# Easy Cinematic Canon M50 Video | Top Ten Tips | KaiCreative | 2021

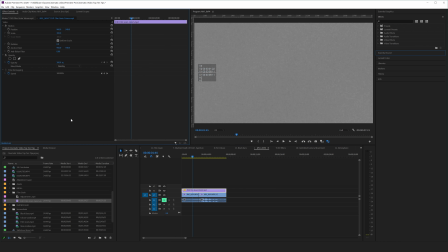And some will argue that for a cinematic look, we want to have that film grain added back in. So adding in film grain in post-production will really help you sell that cinematic look in your films. The 10th point is a practical effect, and it's about adding atmosphere to your scenes. You can actually use a product called Atmosphere Aerosol Spray, which is basically fog or haze in a can that you can spray into your scene,
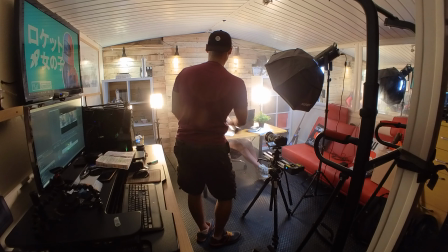and it can really help define your light sources as well as add atmosphere to your films.
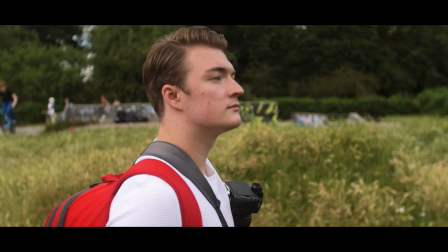Now, we've done our 10 points already, but an extra point is that all cinematic videos seem to have black bars.
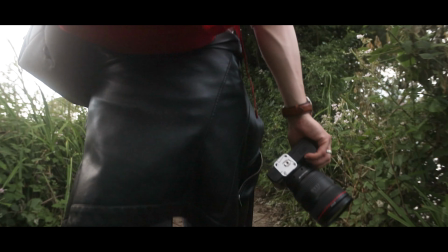So add in those black bars to the top and tail of your videos and make them look more like a movie. So those are my top 10 tips to help you make your M50 footage look more cinematic. Now, I do appreciate that it was a quick fire video today, and the reason why is because while I was creating this video script, everything seemed to balloon out into this massive monstrosity of information.
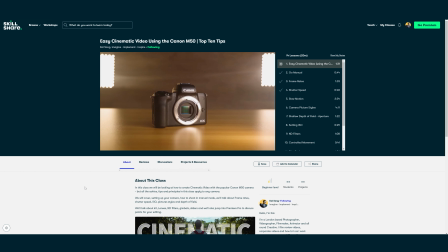So what I decided to do was actually create a more detailed Skillshare class on creating cinematic video, specifically on the Canon M50.
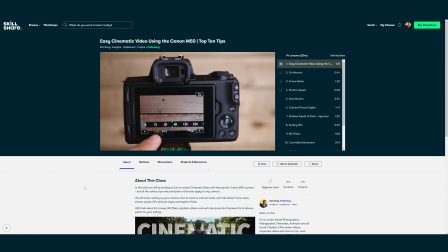And in that class, I will show you step by step how to set up your camera. I will also go into more detail on how to edit in Premiere Pro.
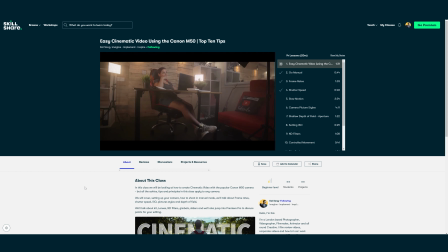So if you're interested in that detailed Skillshare class, make sure you check out the link in the description box below. As always, if you found today's video useful, don't forget to give us a thumbs up. And if you haven't done so already, don't forget to subscribe to the channel and hit that little bell for notifications. So that's it from me today, guys. Thank you so much for watching. All that I've got left to say is stay creative, stay safe, imagine, implement, and inspire. And I'll see you next time on KaiCreative.